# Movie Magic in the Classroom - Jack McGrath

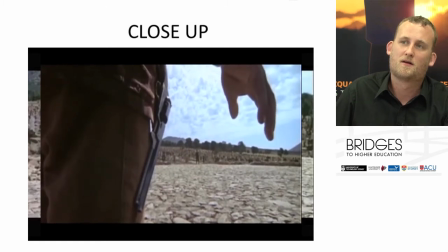13:39 And again, close up on the gun. Close up back to the face, the intensity in the face,
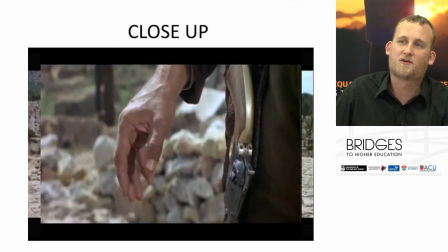13:45 you can read the character's anxiety, concentration, Clint's coolness, calmness.
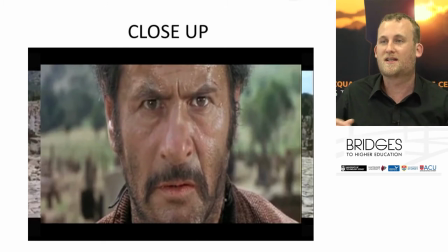13:53 Okay so very important for the character's emotion particularly in that intense scene where they're faced off against each other and you see the close-up of the gun back to close-up of the face so you can really see their expression, their concentration, their anxiety. Extreme close-up.
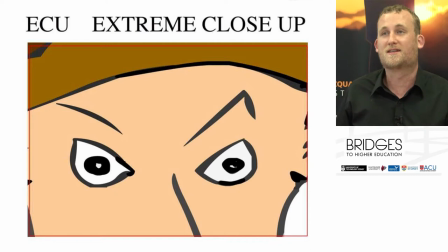14:07 This is why the Western is such a great example of different shot sizes because they really like to use the extreme close-up. So the extreme close-up is going to show even more of that intense emotion. It's going to give the audience more intimate intimacy all right so you can really see how a character is feeling you see their subjectivity because
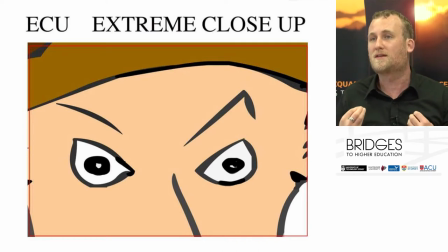14:25 you see the eyes so when you when you want to know how someone feels when you meet someone when you're really engaged with someone intimately you look into their eyes and that's how you read their emotion okay when people say eyes are a gateway to the soul etc
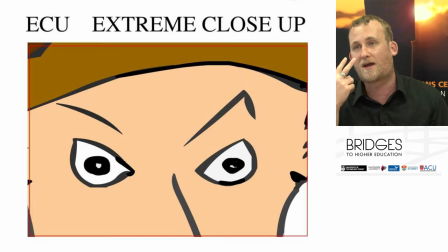14:38 same for filmmaking you want to see how that character feels inside you look straight at the eyes. So for Wild West films, it's that intense concentration in the eyes when you have the showdown.
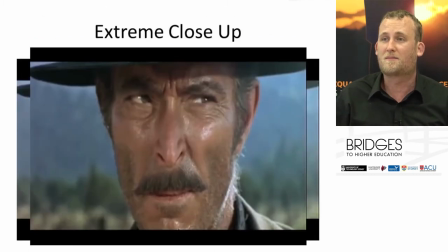14:52 Here we go, extreme close-up coming up just after this.
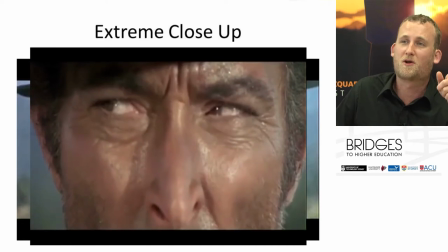15:00 Boom, extreme close-up on the eyes.
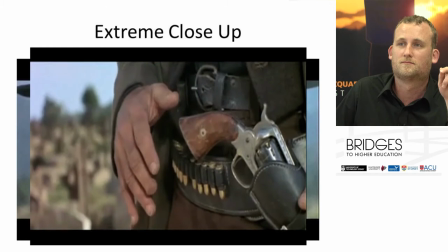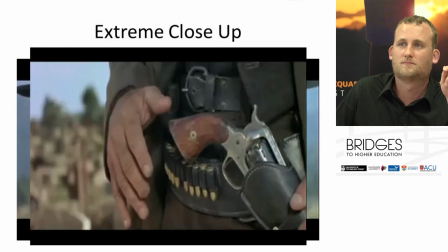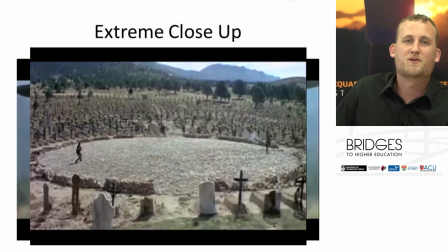15:16 And back to extreme wide shot.
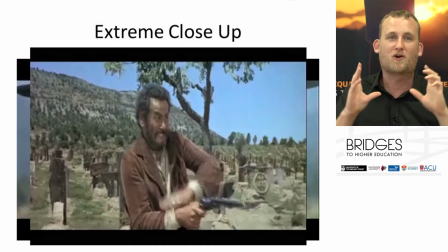15:19 So that film is a great example where they start to move closer and closer into the characters as the intensity rises
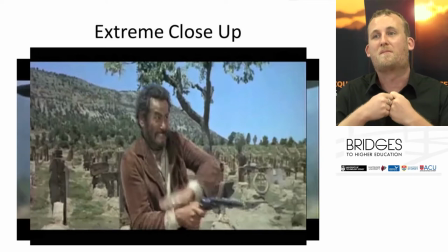15:27 and then as the final gunshot goes off we're back to extreme wide shot so you can see where the characters are positioned again.
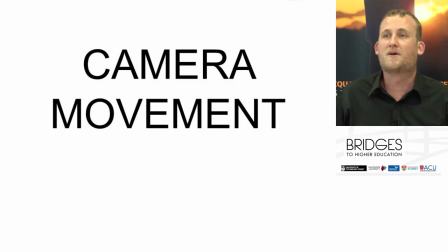15:37 Camera movement. Now camera movement is another really expressive tool in filmmaking. One thing is it makes your film more dynamic so when we see movement it helps with the pace of the film, it helps with the excitement,
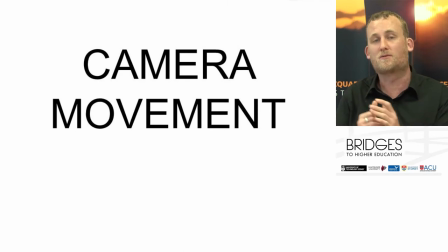15:49 we go on a journey with the actions through the camera movement okay so when the camera moves we as the audience move with the action so this is really important particularly in action movies where they set up kind of jibs and dollies and special camera rigs so you can really follow the action through the
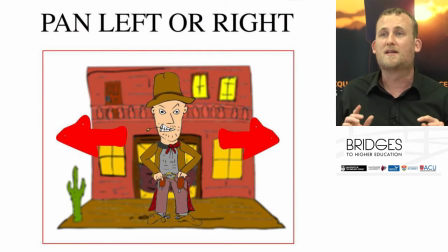16:05 story makes it much more dynamic now a classic one is the pan so you can either pan left or you can pan right okay and in the case of a storyboard I've got to drawn in with these little arrows. Simple, just left or right pan.
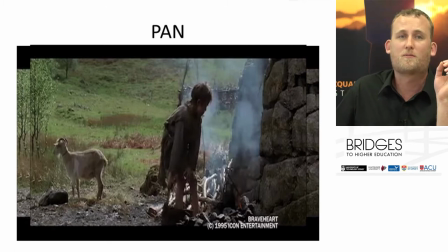16:22 Here's a little clip from Braveheart where you'll see how the pan is used to reveal to the audience more information. A pan can be used to slowly reveal, to create suspense, to give the audience more information as the camera moves across the scene.
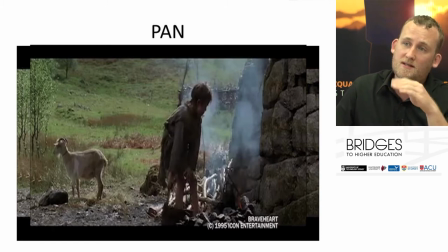16:39 In this case, William Wallace as a small boy moves from his first location near the fire and moves
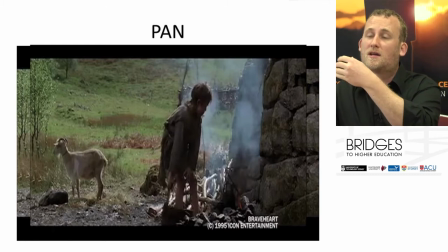16:46 around past the village hut and then sees the crew of people coming with the bad news of the death of his father.
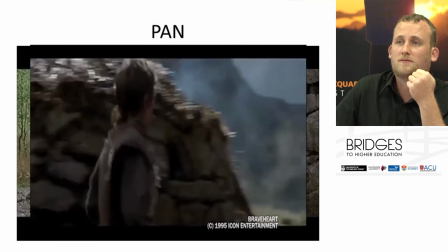16:58 There's no sound on this one. Okay, so we reveal that through that pan.
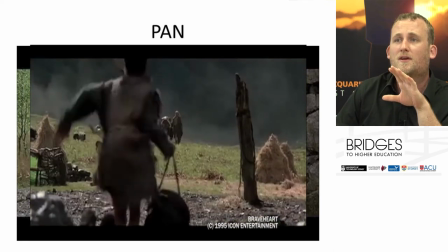17:04 So that could easily be done with cuts.